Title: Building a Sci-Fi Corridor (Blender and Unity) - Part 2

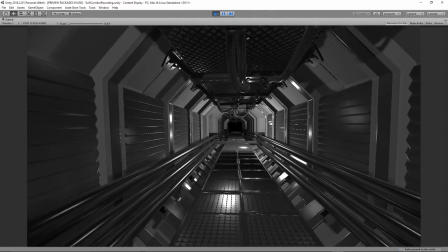(12:13)
One thing that you might notice is that different parts of my objects are colored in different ways.
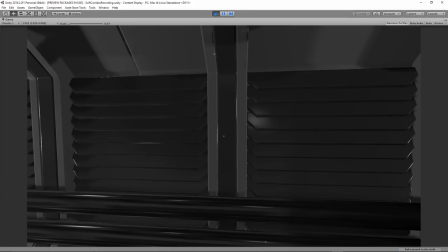(12:17)
What I'm actually doing is preparing the hypothetical uses of materials and giving them different shades to indicate what their final result might look like.
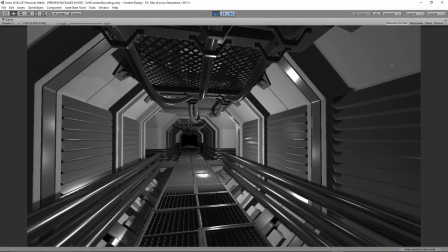(12:25)
In my case, lighter shades are being used for primary structure, mid shades are used for secondary details, and dark shades are used for tertiary details.
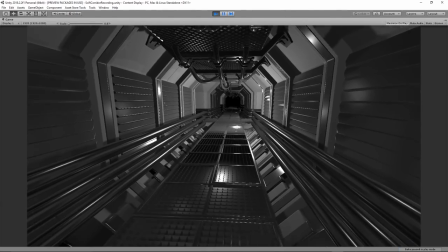(12:33)
I've also made it so that the darker the shade, the more reflective the details.
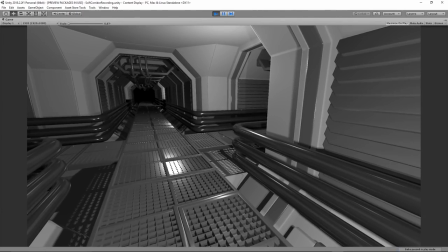(12:37)
As a side note, I found that reflective pipes can look very cool because you can represent a lot of lighting information on a curved surface.
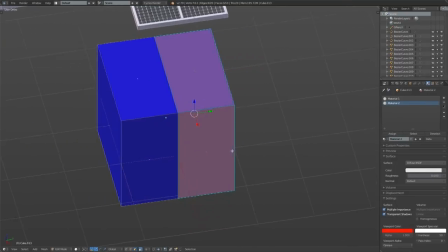(12:44)
It's quite easy to prepare materials in Blender. When you have an object selected, add the material slots and assign the appropriate materials.
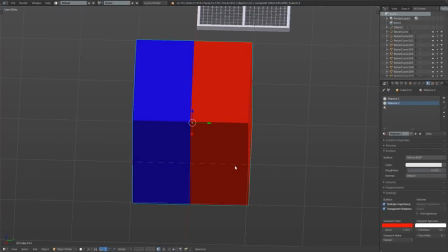(12:51)
The FBX format will preserve the slots and material IDs in Unity, so objects that share the same materials will automatically adopt them after being imported.
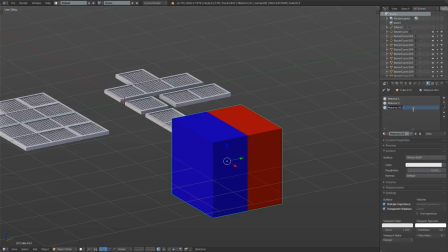(13:00)
You will need to extract the materials from the object in Unity at least once though.
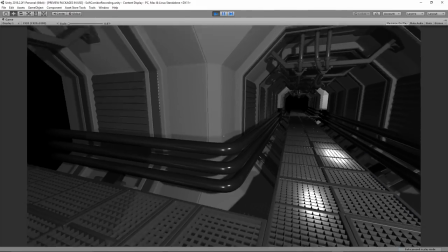(13:04)
At the corner junctions, the upper and lower corners are very bare, but I don't quite know what to do with them.
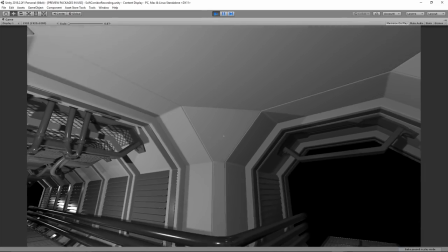(13:09)
If I had a more solid purpose for the corridor, I would try to weave it into places like this,
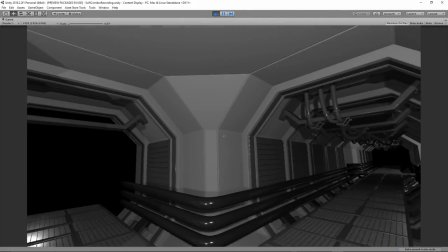(13:14)
but for now, I'll just remember back to the illusion of depth and put some vent-like details up there.
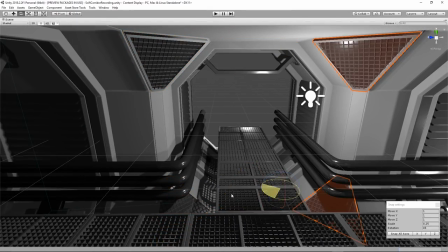(13:19)
Places like this are a good place to break the radial symmetry. Not every corner has to be the same.
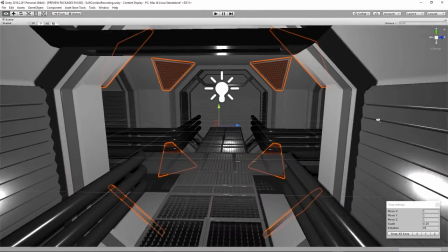(13:24)
These corners would actually be excellent places to put some screen-like markers denoting the sector of the corridor in a spaceship or station, for example.
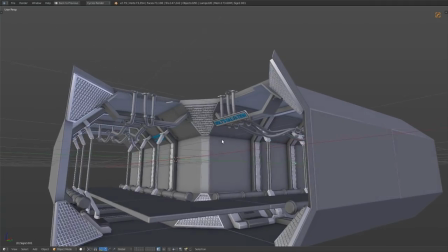(13:32)
Speaking of signage, I want to add at least a small amount of text. When done appropriately, it really makes a lot of difference.
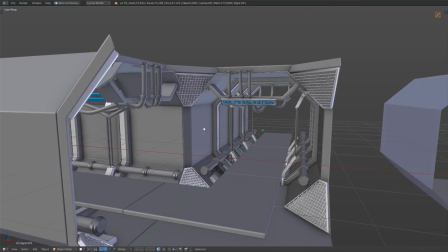(13:38)
However, text can also ruin a scene because our proclivity for reading means that our eyes are immediately drawn to it.
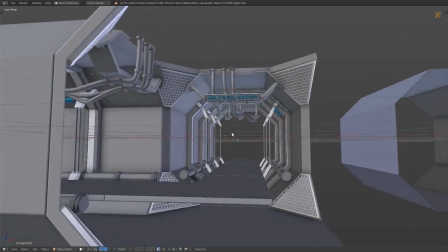(13:45)
My advice for text in a detailed 3D scene is to start small.
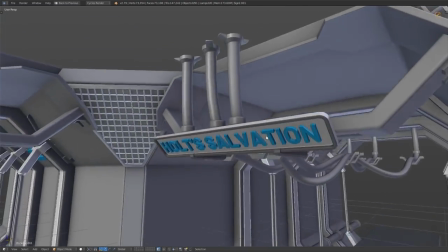(13:49)
I'm going to make a little sign and attach it to the end of the ceiling details so that it can be read from the junction.
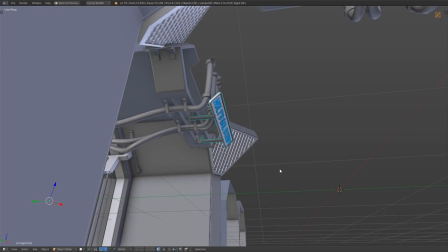(13:55)
Keep in mind that every detail we make can be improved upon. Environment design is an iterative process, especially when improvisation is involved.
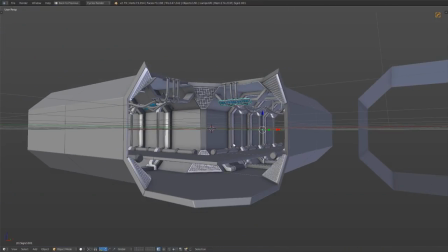(14:04)
We can step up the detail layer by layer, and as we gain new perspective on the scene, we can remove sections and replace them with completely different objects.
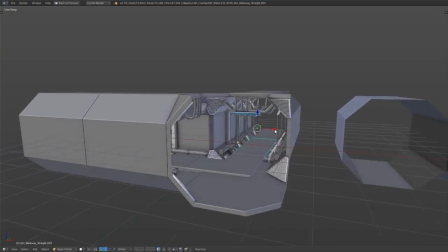(14:12)
Something I should also mention is the power of recycling.
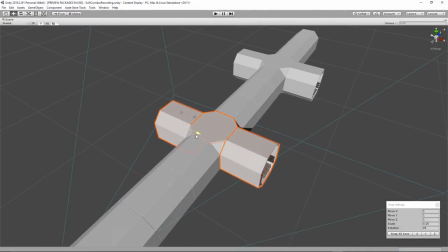(14:16)
Productive developers recycle work and construct frameworks that are continuously improved and built upon,
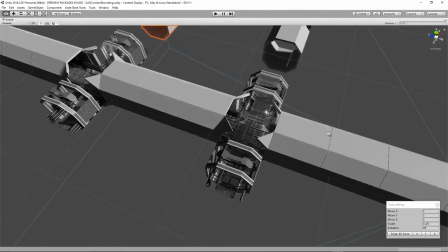(14:22)
rather than starting from scratch every time they start a new project. This applies heavily to programmers, but sometimes artists neglect this fact as well.
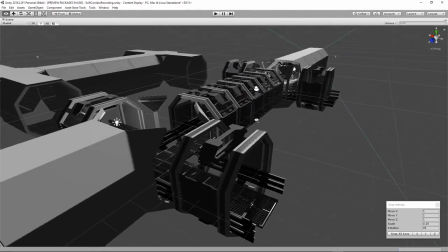(14:30)
Keep everything you make stored away in a digital vault. I keep a hot-swap SSD that contains my asset vault, which is occasionally backed up in the cloud.
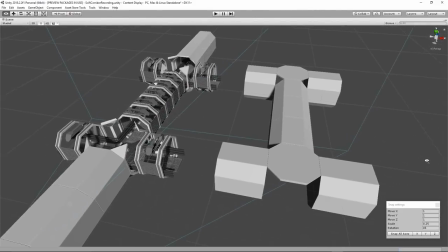(14:38)
Once you've created a template tile set for one profile, you'll never have to make it ever again, and you can use it as a starting point for new works too.
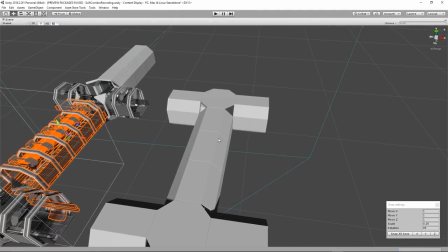(14:46)
This applies to most digital creative fields. we can do what other physical fields cannot, which is duplicate our work as many times as we like.
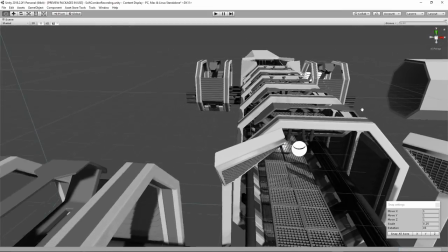(14:53)
In the digital space, our virtual worlds are not confined by the laws of physics, although our processing of the information that describes those worlds may be.
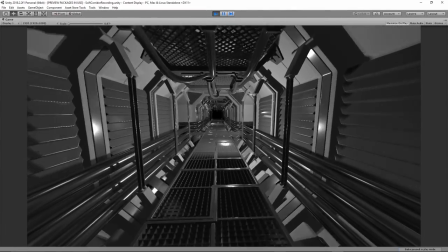(15:01)
Now for more details, I'm going to add some canister-like objects that sit on the base of the corridor and protrude to just above the walkway height.
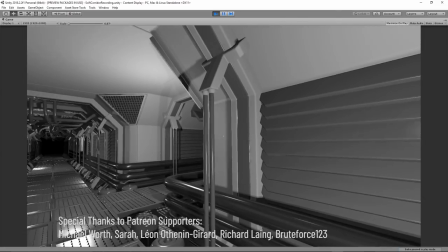(15:09)
And I'm also going to add some sidebars that repeat at the same distance as the segment separators.
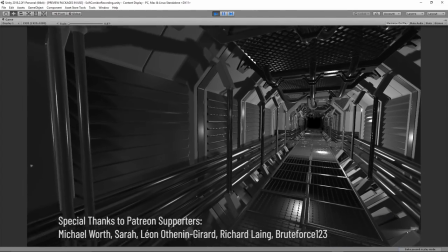(15:15)
These are things that people could hold onto as they traverse their way down the walkway. But now there's something really significant missing from this environment: lighting sources.
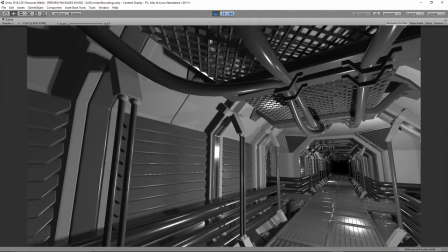(15:23)
When designing for humans, lighting usually comes from above.
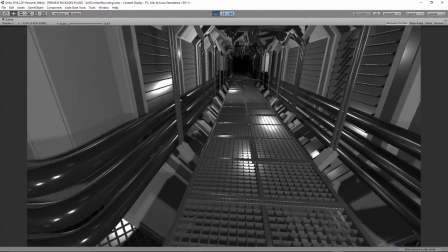(15:27)
Our eyes are always skimming the floor, and having light beaming directly into our eyes from below will tamper with our vision.
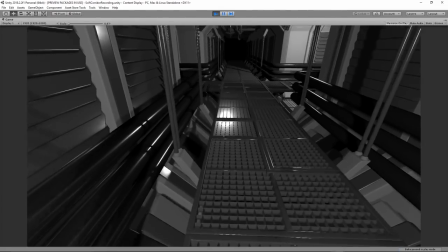(15:34)
That is unless the lighting from below is ambient and more backlit.
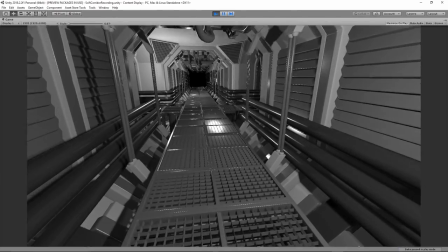(15:38)
Having a creative use of lower lighting coming from under the walkway would be really cool, especially if there was some consideration for purpose attached to the color of the lighting.
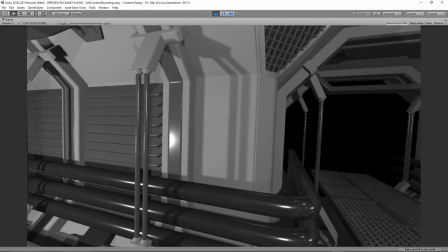(15:47)
But for now, we're just going to add some emissive ceiling lighting at the upper corners of the street segments.
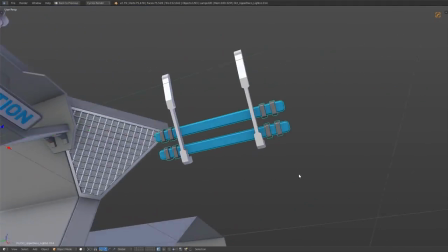(15:52)
I'll add some support geometry around the emissive meshes to make it look more attached to the frame of the corridor as well.
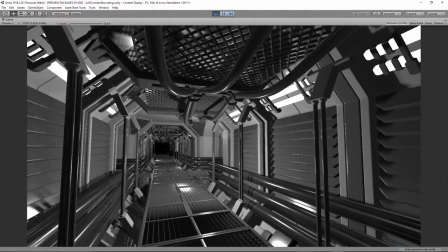(15:58)
Now I'd say we've got a pretty decent variety of shapes for our first iteration layers of detail.
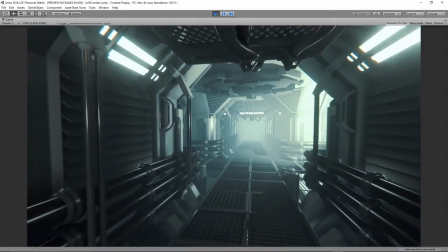(16:03)
But if we take a look at the demonstration scene, you'll see that we're a lot closer to it, but you'll also notice that it still looks very different in terms of color and lighting.
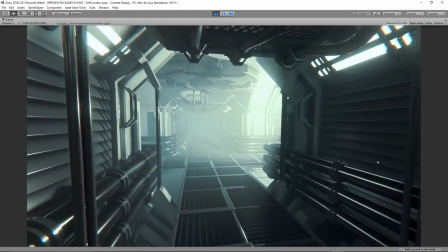(16:11)
What I'm actually doing in this demonstration scene is making use of a few extra tools.
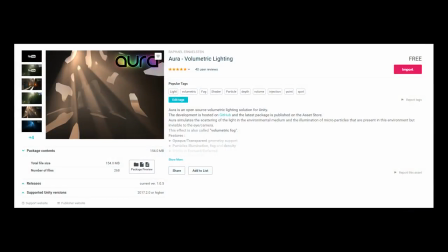(16:16)
Firstly, Aura Volumetric Lighting, which is available on the Asset Store for free.